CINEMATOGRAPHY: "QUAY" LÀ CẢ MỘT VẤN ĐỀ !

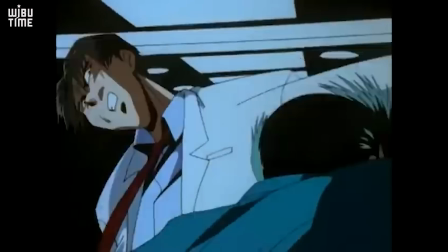Ở đây, ánh sáng đen trắng tạo nên một khoảng không gian rất đặc biệt, có khi giống như chạy ngược về phía sau,
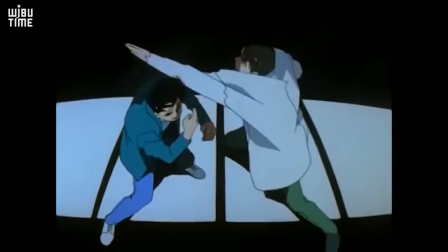có khi méo mó biến dạng, có khi thẳng tắp tùy theo cách quay phim và chuyển động của nhân vật.
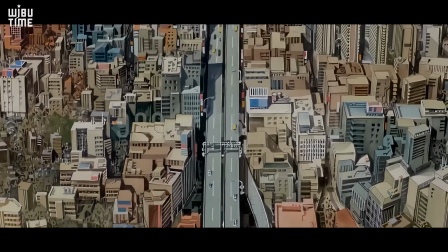Thông thường, các chi tiết kiến trúc đối xứng và lặp lại luôn tạo ra các ấn tượng thị giác mạnh, ví dụ như trong Kara no Kyokai,
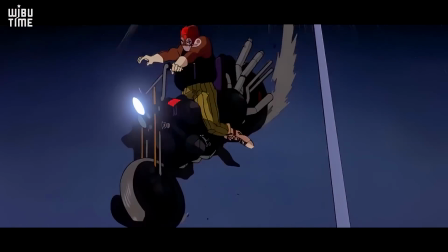Revolution Girl Utena hay Akira, các bóng sáng trong đoạn này cũng vậy.
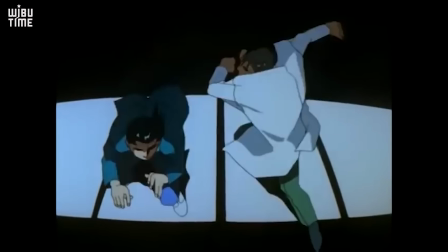Tuy nhiên, cảnh quay hay nhất là lúc Yusuke đá chân và camera xoay quanh anh ta 180 độ.
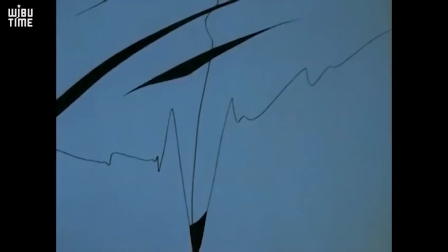Kỹ thuật này mình chưa từng được thấy trong anime, chỉ một shot duy nhất nhưng nó đã đảo ngược được toàn bộ không gian, trao đổi vị trí nhân vật, nó thay đổi luôn cả điểm nhìn và đối tượng quay.
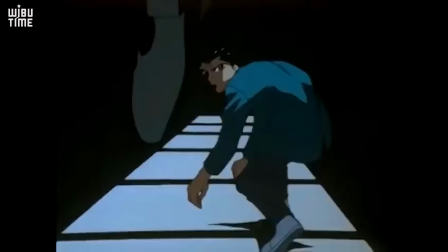Ban đầu, góc quay trên cao xuống mô tả hai đối tượng đang đánh nhau, tuy nhiên, sau khi xoay máy, góc quay lại nằm ngang ở phía sau lưng bác sĩ và đối tượng lúc này đã trở thành Yusuke.
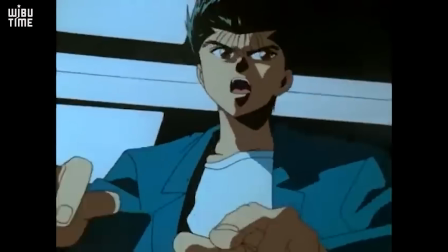Nó biểu thị rằng Yusuke chuyển từ thế bị động sang chủ động.
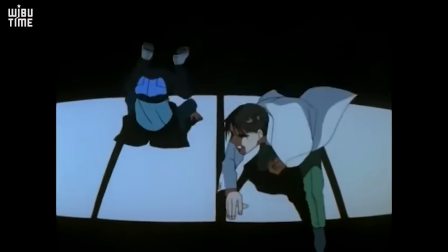Từ đầu thì cậu chỉ toàn đỡ đòn, nhưng đây là lần đầu tiên cậu tấn công, cách xoay máy đã xoay chuyển cả tình thế trong cuộc chiến.
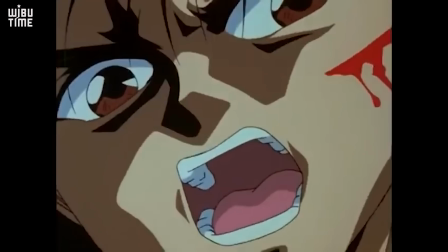Trong cảnh cuối cùng, Yusuke bị thương nhưng anime không vẽ khuôn mặt nhân vật mà đặc tả bằng vết máu.
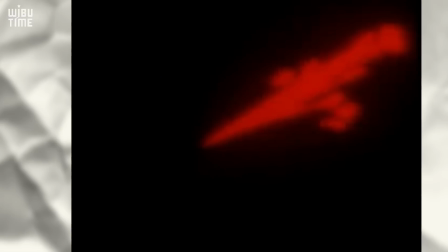Nó buộc cho người xem phải tập trung vào vết thương, không bị sao nhãng bởi các yếu tố khác.
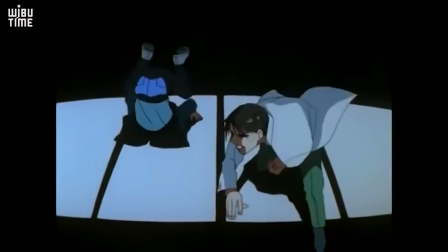Như vậy, chỉ một đoạn ngắn nhưng cách quay phim ấn tượng có thể tạo cho nó trở nên một cách đặc biệt và hấp dẫn hơn rất nhiều so với các trận đánh hùng hồn khác.
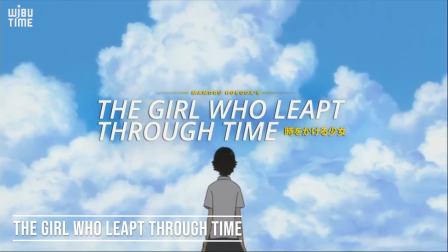Một cảnh di chuyển máy xuất sắc khác là trong The Girl Who Lived Through Time.
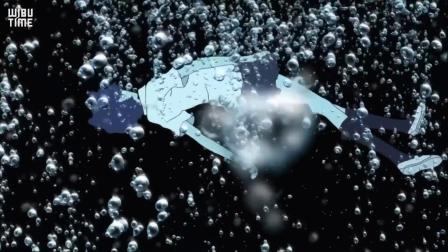Đạo diễn Mamoru Hosoda là người rất hạn chế động tác máy, nhưng một khi đã dùng thì toàn những khoảnh khắc đắt giá.
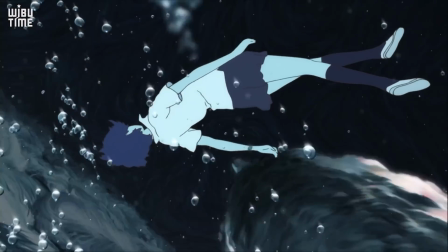Theo bạn thì máy quay ở đây đang chạy theo ai?
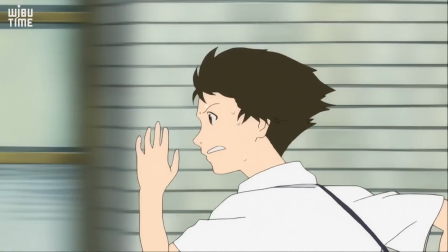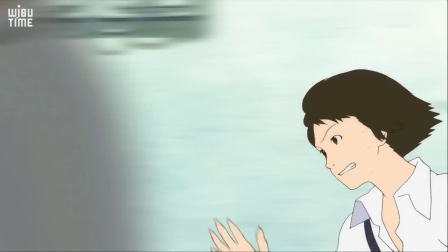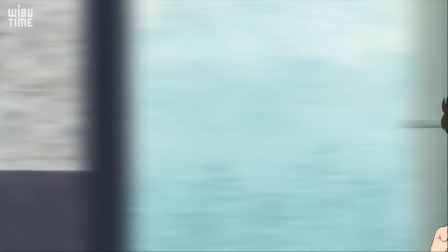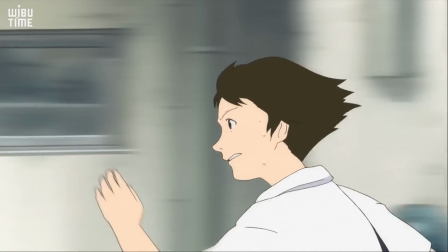Cô gái, sai rồi nhé, camera không hề chuyển động theo nhân vật Makoto, mà theo tốc độ chạy ban đầu của cô ta.
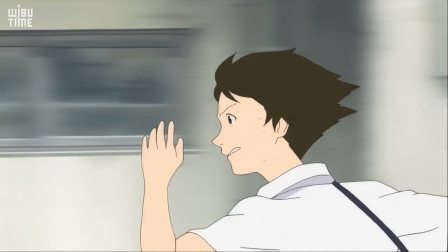Cảnh phim bắt đầu khi Makoto chạy bình thường và song song với máy quay.
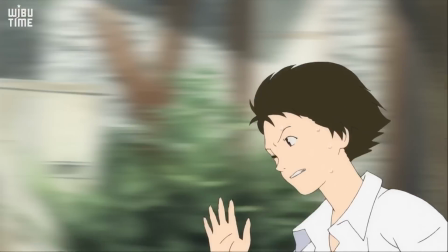Từ đó, máy quay luôn giữ một tốc độ không đổi, nó thể hiện sự trung lập với nhân vật, không quan tâm đến những gì sẽ xuất hiện hay biến mất trong đoạn phim,
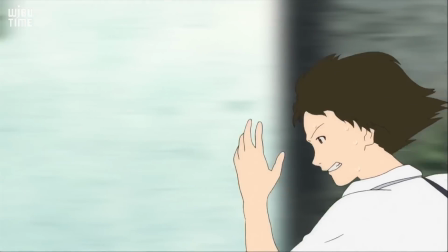mà chỉ cố giữ được tốc độ di chuyển ổn định. Sau một thời gian thì Makoto dần dần lùi ra khỏi màn hình, diễn tả cảm giác mệt mỏi và đuối sức.
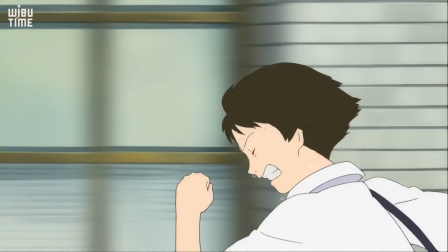Nhưng rồi cô vươn lên, và đến hết cảnh quay thì đã chạy quá khuôn hình.
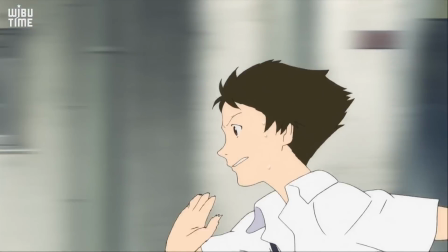Bình thường thì camera sẽ di chuyển theo nhân vật như thế này, nhưng cách quay ở đây ngược lại, buộc nhân vật phải di chuyển theo, nó bỏ rơi nhân vật và khiến cô ta phải cố sức để bắt kịp.
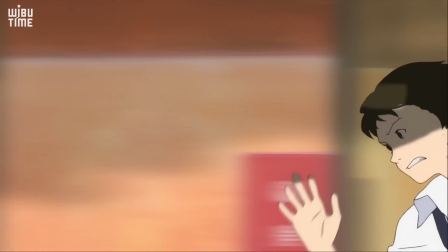Nó như đang thách thức Makoto, đưa cô vào một cuộc đua với chiếc máy quay, hay nói đúng hơn là cô ta đang đua với vận tốc ban đầu của mình, chạy đua với chính mình.
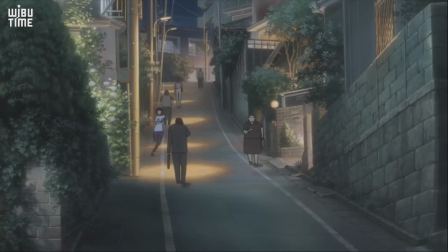Cách quay thông thường cũng làm cho cảm nhận của người xem về sự thay đổi tốc độ không rõ ràng. Chúng ta sẽ không biết rõ được nhân vật đang chạy nhanh hơn hay chậm lại nếu không dựa vào cảnh vật xung quanh.
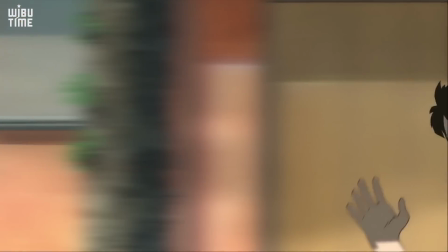Còn ở đây, chiếc máy quay đã đặt ra một cột mốc vô hình, Chúng ta thấy rõ Makoto đuối sức rất nhanh, nhưng tiến lên thì rất chậm và mệt nhọc.
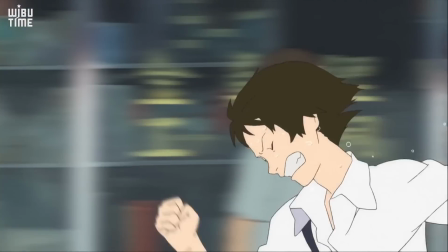Cô gồng mình, cắn răng, nhăn mắt nhăn mũi, thể hiện sự nỗ lực mạnh mẽ để vượt qua được cái mốc khó khăn đó.
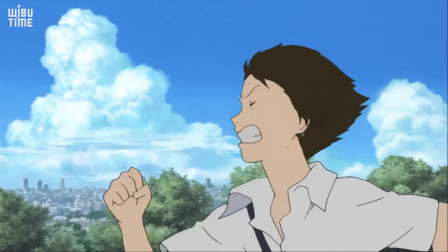Để thể hiện được những chi tiết như vậy không phải cách quay phim nào cũng làm được. Đây là một cảnh phim đánh lừa thị giác trong Ghost in the Shell.
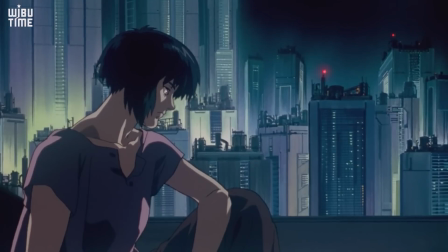Bạn nói xem máy quay đang di chuyển lại gần hay ra xa nhân vật. Thực tế ở đây, Makoto ngồi yên trên chiếc thuyền, chạy theo hướng chúng ta đang nhìn.
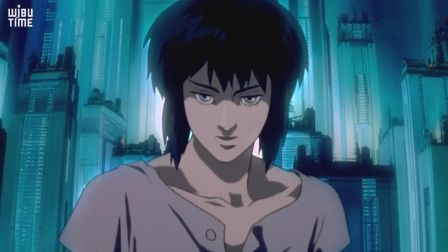Vì vậy, cảnh vật sẽ gần lại so với máy quay. Tuy nhiên, hình ảnh Makoto lại dần nhỏ lại, biểu thị rằng máy quay đang từ từ lùi ra so với nhân vật.
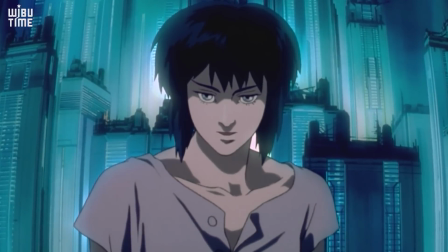Một cách quay vừa kéo vừa đẩy, tạo cảm giác rất lạ và bất thường.
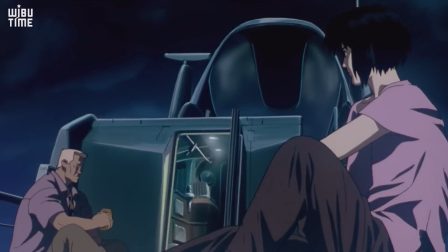Điều thú vị hơn là cảnh quay này gồm hai nhân vật đang nói chuyện với nhau, nhưng máy quay lại hoàn toàn bỏ đi sự hiện diện của nhân vật thứ hai.
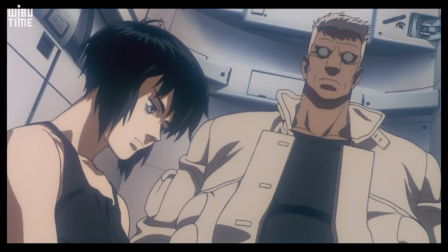Thông thường, có hai cách cơ bản để miêu tả một cuộc hội thoại. Thứ nhất, quay qua vai để thấy được một phần người đối thoại.
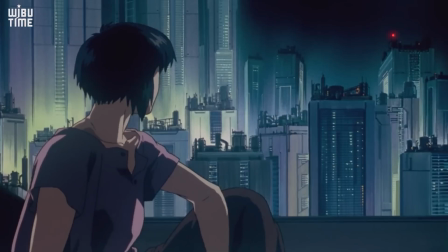Thứ hai, góc máy sẽ rộng hơn, không chiếu người còn lại, nhưng nhân vật sẽ nằm ở 1/3 khung hình, có một khoảng trống ở trước mặt để thể hiện được nhân vật đang hướng về ai.
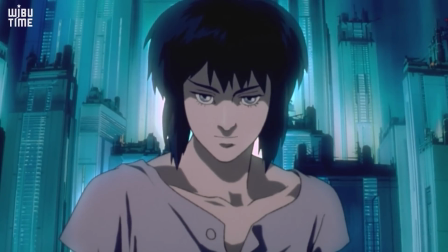Tuy nhiên ở đây thì máy quay để Makoto ở lại một mình và đứng ở giữa chính trung tâm khung hình.
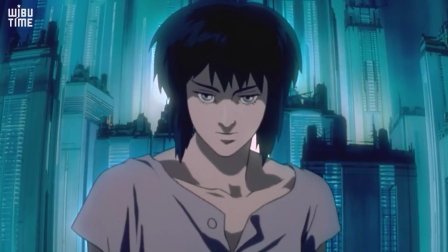Điều này sẽ rất ít thấy trong hội thoại. Góc quay này khiến cho chúng ta hiểu được nhân vật đang nói chuyện với người thứ hai cũng có thể đang độc thoại hay đang nói với chính chúng ta.
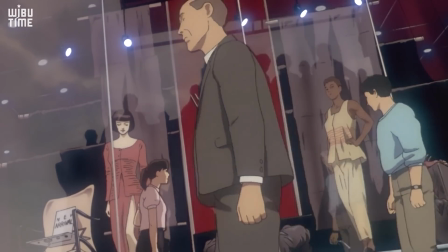Nó biến người xem trở thành một phần của bộ phim, một vai diễn vô hình. Trên thực tế, toàn bộ cảnh quay dài gần 1 phút, nhân vật gần như bất động.
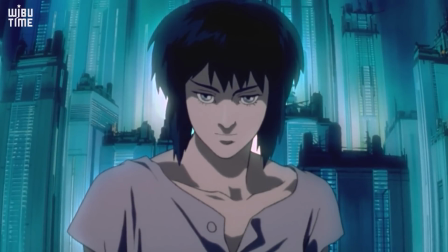Cùng với đó là cách quay phim bất thường, tạo ra cảm giác đáng sợ. Nhân vật luôn ở giữa trung tâm và nhìn chăm chăm vào màn hình, khiến cho người xem cảm thấy như bị theo dõi, bị nhìn thấu.
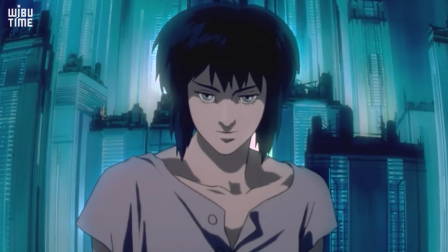Đồng thời, nó cũng buộc chúng ta phải tập trung vào những gì cô ấy nói.
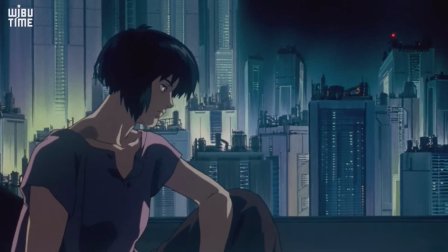Và nếu biết hết đoạn hội thoại này, bạn sẽ thấy cách mà quay phim đã rất thành công trong việc thể hiện sự nghiêm trọng, đáng sợ trong lời nói của nhân vật.